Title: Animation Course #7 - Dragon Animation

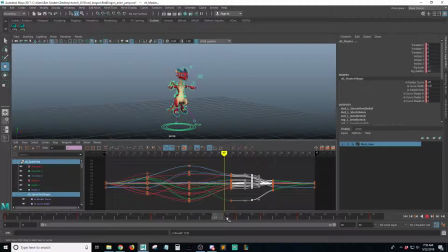(24:58)
So I select everything, grab the keys, and move them over by pressing Shift and middle mouse click, or pressing W, just tapping W to go to translation mode, selecting keys, and then Shift and middle click to the right.
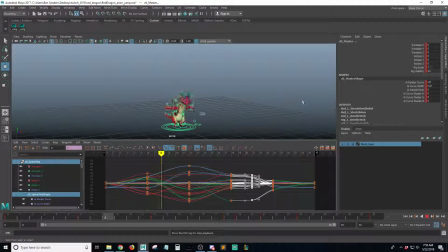Not bad, but I think the landing is happening a little too fast. So let's grab these keys on frame 24. Again, press W for translation, Shift, middle mouse click. Let's go over one frame.
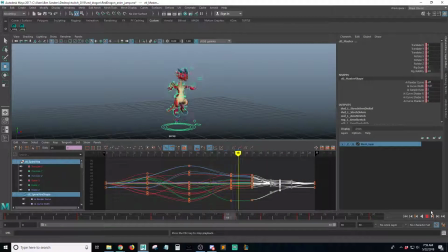(25:36)
One frame can make a big difference a lot of times. Remember me I like that, so I'm gonna press Control S to save. Remember that I wanted to work with these in-betweens.
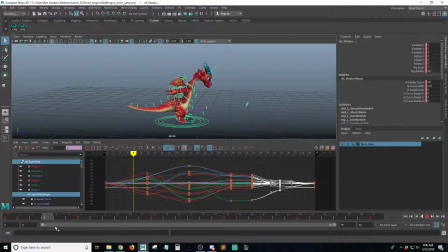(25:59)
So what's happening is the arms are going back in a nice pose. And then in order to get to this pose of her sort of jumping up, her arms don't really swing downward. It just goes straight from back to up, and I think it's be more realistic if the arms swing downward.
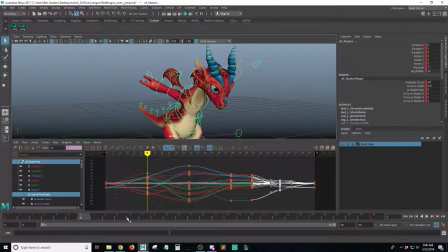(26:19)
So let's go to let's say frame 9,
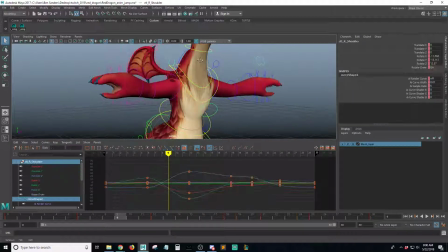(26:22)
and let's adjust these arms so that they're more of a circular motion.
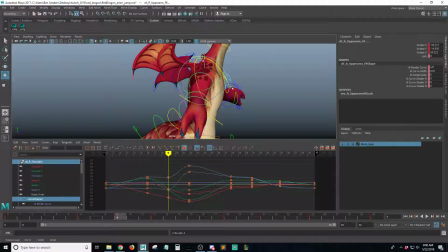(26:28)
So let's have this swing downward. Downward. Let's see how that looks. Yeah, I think that's way better.
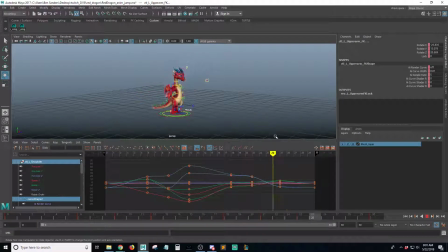Alright, I think there's going to be one more thing I'd like to do. Let me press Control S on the keyboard to save. I save all the time if you don't already notice.
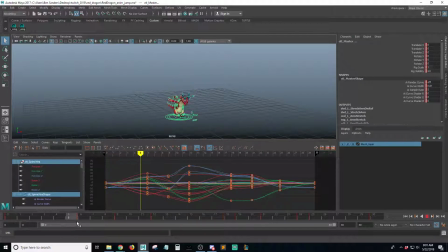(27:00)
I'm going to select everything, and I feel what's happening is going down nicely, jumping to the extreme nicely. I feel like between this pose, frame 12 and frame 18, there's a lot of too much space, too much time.
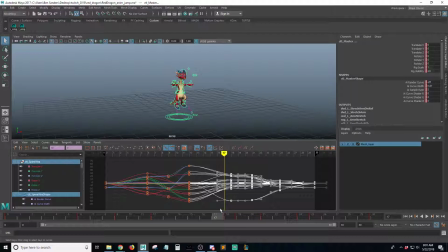(27:18)
So what I want to do is select all these keys after, and I'm going to move them earlier to sort of tighten up that spacing.
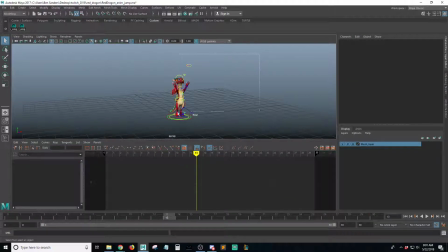(27:27)
So let's go ahead and do that. Remember, I have everything selected, all the controls selected.
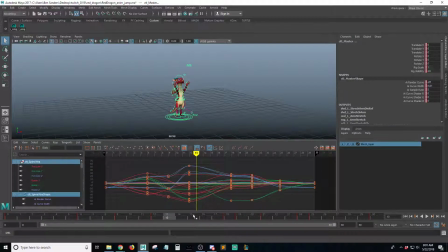(27:31)
I went into Graph Editor, press F to frame everything, and let's select all the keys after frame 12. Press W for translation, and then Shift middle click. Move those over, let's say 2 frames. Let's see. That might help.
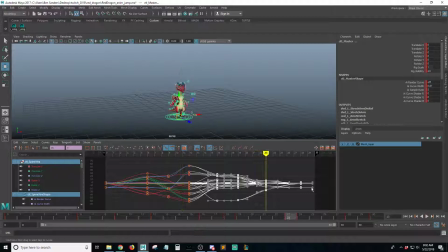(27:54)
That's a little better. Another thing we could do, let me undo out of that. Another thing we could do to make this timing look nicer is, and this might be easier, let's go to frame.
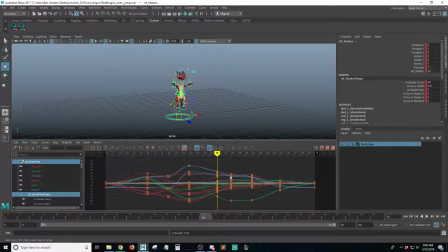(28:10)
What I'm going to want to do is take these values and move them over, like we did with, again, the idea of just she's staying up in the air a little longer and then landing faster. So what I'm doing is I'm picking some values. I'm going to go to frame 16 and save a key. S on the keyboard.
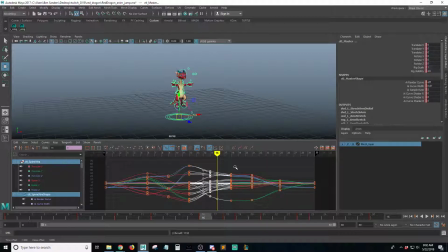(28:27)
Select all these keys and move them one frame earlier. So that's going to make it look a little more snappy as well. And I think that's an easy solution. That's nice. I think that works. What do you think?
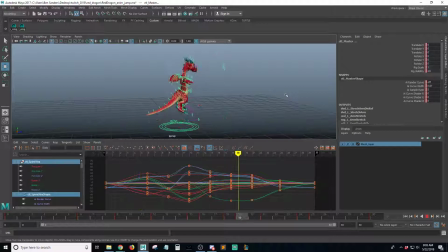So I think that's going to do it for this one. That's a nice little jump animation, and there's a lot we can do. Obviously, and I'll save this.